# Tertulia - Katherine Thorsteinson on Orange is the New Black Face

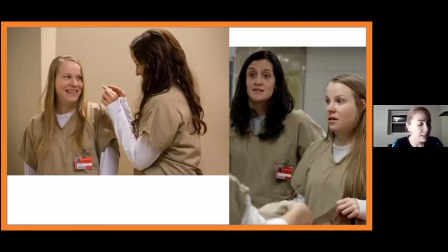Similarly, fellow inmates Angie and Leanne drunkenly echo the vaudevillian bits of abbott and costello one one writes or one says uh what's attica the other responds maybe the dad from that bird book to kill a mockingjay the other responds hungry games
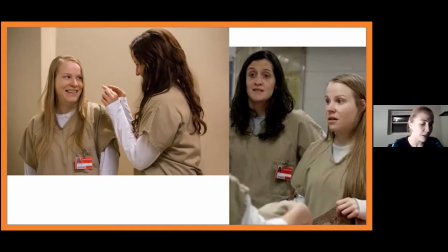and they run off together to join uh the the riot this rather nuanced intertextual joke seems at odds with its slapstick performance the fourth wall breaks when the resultant interference pattern between high and low comedic genres calls our attention to the functioning of form itself On the one hand,
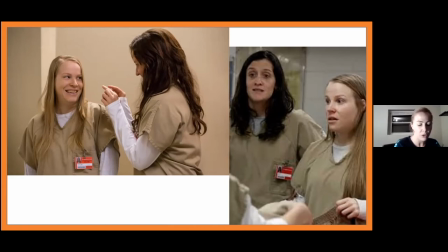this satire functions through the failure of farce, right? It's kind of meta-comedic. We're laughing at the failure of their stupid jokes, right? Seeing these characters as constructions, we do not laugh at them so much as with them in spite of themselves,
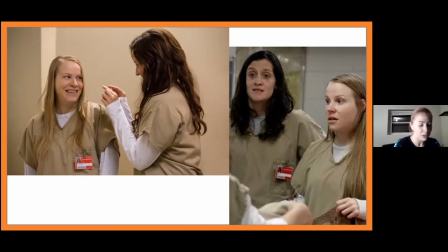because we understand on some level that these are actors kind of playing a part in a comedy. On the other hand, the failure of this farce calls our attention back to the ethical problems inherent to such satirical abstractions,
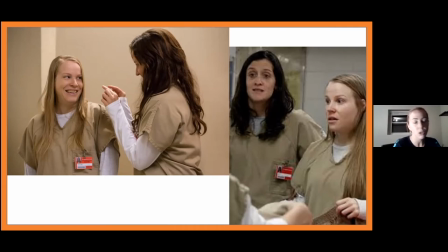right, we kind of catch ourselves in the moment, thinking, you know, how is it that in the wake of this kind of, you know, graphic scene and scene of loss that we can be asked to laugh in this kind of way and abstract ourselves from that situation.
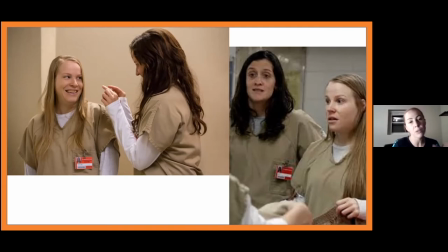And so, you know, given this kind of blending of high and low comedic genres, too, I do want to think a little bit more carefully about the class distinctions of this slapstick intertextuality,
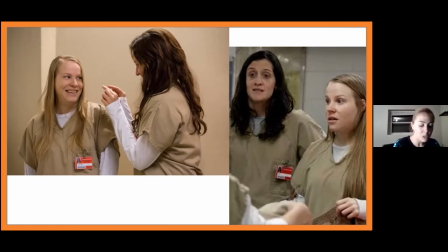somehow the failure of the slapstick farce only seems possible through the success of the intertextual self reflexive wit. So there might also be something to say about the way that these problems of kind of race and
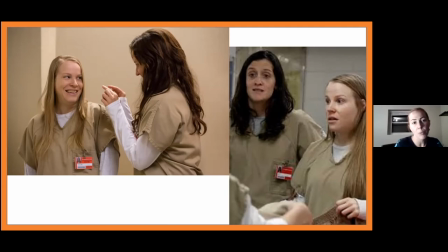carceral reality and so forth get borne out through this comedy that has problematic implications for, you know, kind of re-inscribing class distinctions and especially class distinctions of aesthetics.
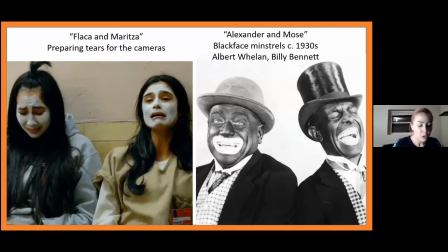earlier another comedic duo clownishly put on face masks and practice their frowns for the expected news cameras right these two characters are renowned and and comedic for their almost crazy desire to find fame,
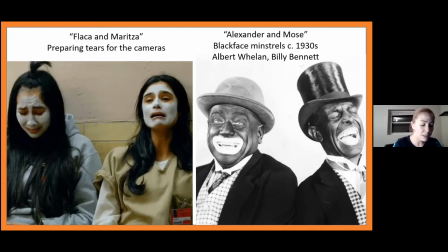even behind bars. switching easily between melancholic performance and heartfelt hysterics flacca and maritza remind us of the ethical problems inherent to acting spectating and empathy itself moreover their whitened faces resemble blackface in reverse simultaneously incriminating
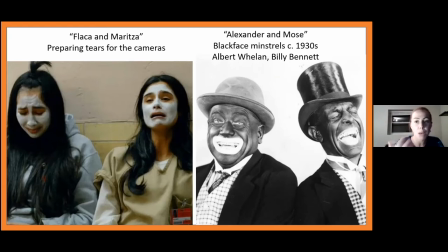whites for this economy of enjoyment that is calling to mind this history of blackface which uh trade you know is in this kind of comedic genre, and so asks us to kind of critique that history of the genre,
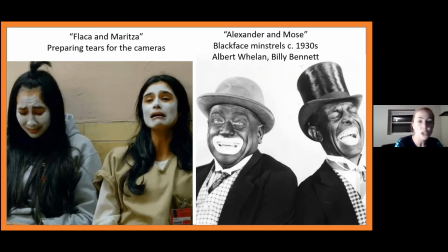but also infantilizing whiteness itself as the object of humor instead, right, taking the place of the blackface. But the image is not reducible to a simple reverse racial configuration of blackface because it in fact gestures to the trope of reverse racism as part of the joke,
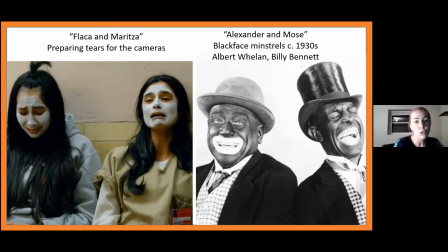right, So the idea that you could even have a kind of reverse race image that blackface could be turned on its head into whiteface, the kind of ridiculousness of that, given the overwhelming kind of sociopolitical and economic structure of racism that this is all taking part in, is part of the joke, right?
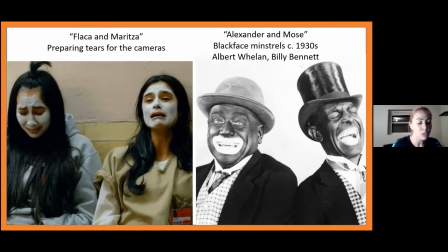The absurdity of the idea that reverse racism could be, could happen.